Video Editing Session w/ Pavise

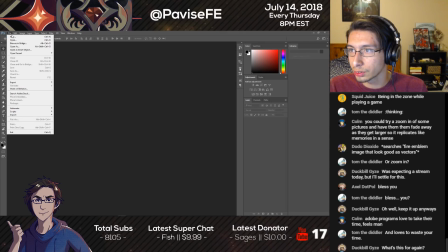(66:49)
Let's go File New.
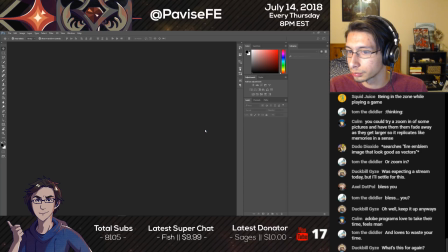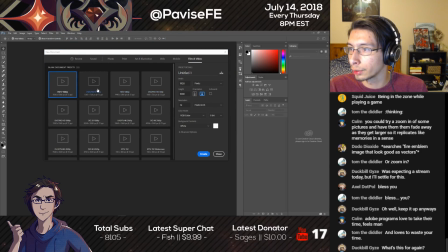(67:00)
Film and video, HD 1080p.
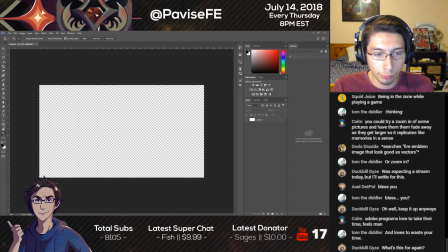(67:11)
Unlock the background, just make. And we're gonna throw some Fire Emblem like images up, see what sticks. I'm personally feeling pretty keen on this.
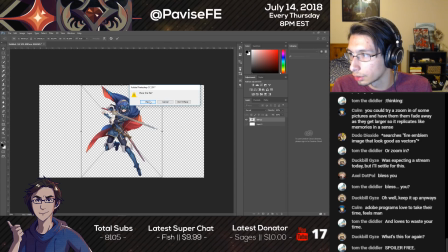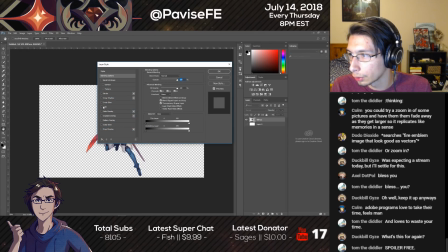(67:29)
Blending options, color overlay, set.
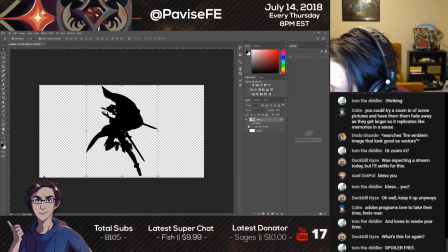(67:36)
You can't really see the face. No, it doesn't work. You need to be able to see the kind of whole body.
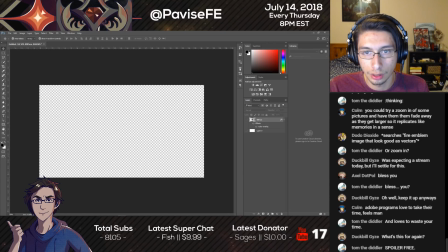(67:44)
What else do I have around here? Yeah, that body shape doesn't really work. I have a bunch of just Fire Emblem stuff.
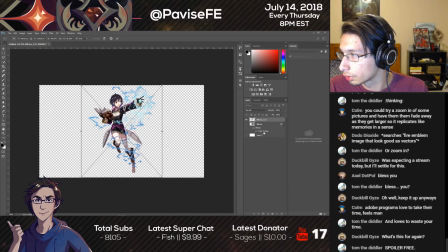(67:59)
This is Morgan. Does this work? Actually, I have to place it first. Does this look better? Oh, that looks way better. Oh, that looks cool.
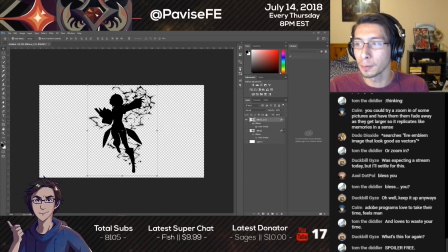(68:14)
I'm totally down with that.
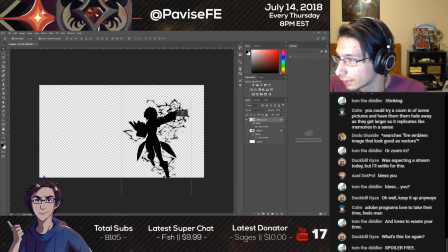(68:20)
It looks so cool as a vector. Oh my lordy. It's a little too...
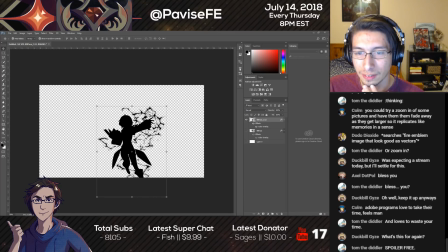(68:27)
It's not very smooth, though. That's the thing. I'm also liking this. That's probably a little more iconic.
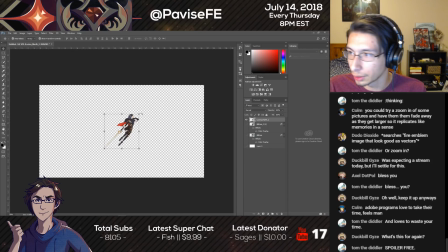(68:40)
Yeah, this is probably better, to be honest, as a vector.
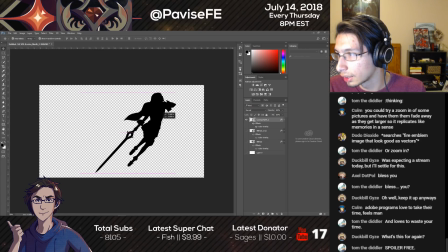(68:48)
Like that. Yeah, that's probably better. That probably fits the tone better.
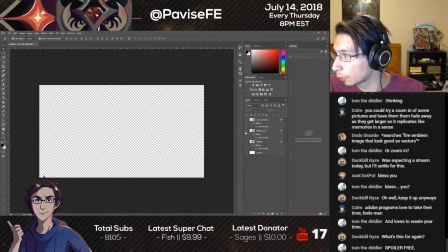(68:55)
Although, I still think this looks really goddamn cool. Oh, look at that.
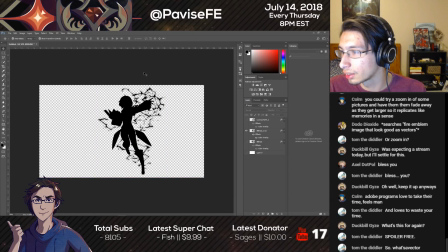(69:00)
What a great silhouette. Oh, that's spicy. That's spicy. What's a vector? By vector, I mean vector style. This isn't actually a vector.
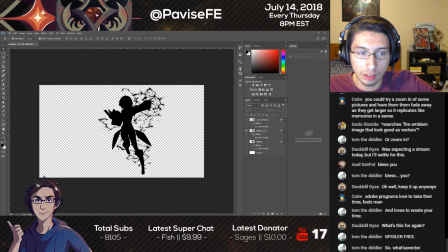(69:17)
Usually it's just a black solid color. It doesn't have to be solid color, but it's not like a image file. It's a bunch of points, so you can really expand it without losing resolution. Of course, that's not what I'm referring to here. I know vector is a little confusing when I say this here.
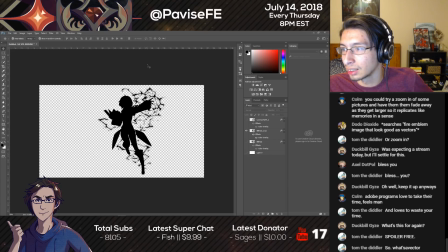(69:37)
It's really just an image that's black. That is the term I'm using it for, but that's not actually what a vector is. A vector is a series of points that you can expand, and you won't lose any resolution because it's a series of points. It'll continually recreate basically the shape as you expand like the point.
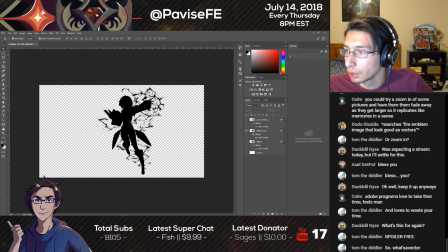(69:54)
And yeah, so that one looks pretty good.
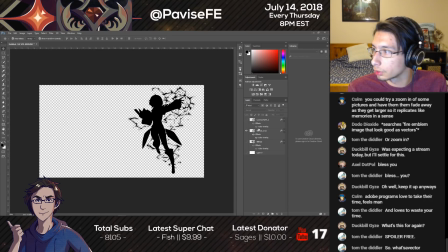(70:01)
Well, we'll probably end up going with this because it's a little, it fits. yeah, we have our goals here. It's a lot smoother. Maybe in a different video I would use this, but this is a lot smoother kind of image there.
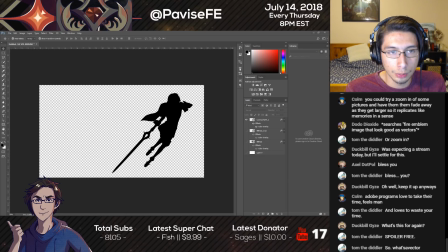(70:19)
Let's go to, let's see what else I got on hand. It can't all just be Lucina images. Gotta be some other icons too. I have a bunch of heroes. Oh, hey Chaz.
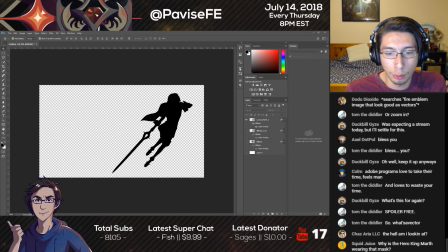(70:40)
What you're looking at, you'll see in a moment. I have Premiere open. I'm just kind of making something that's gonna pan in from the side. Where's my assets? Common assets. There we go. Images.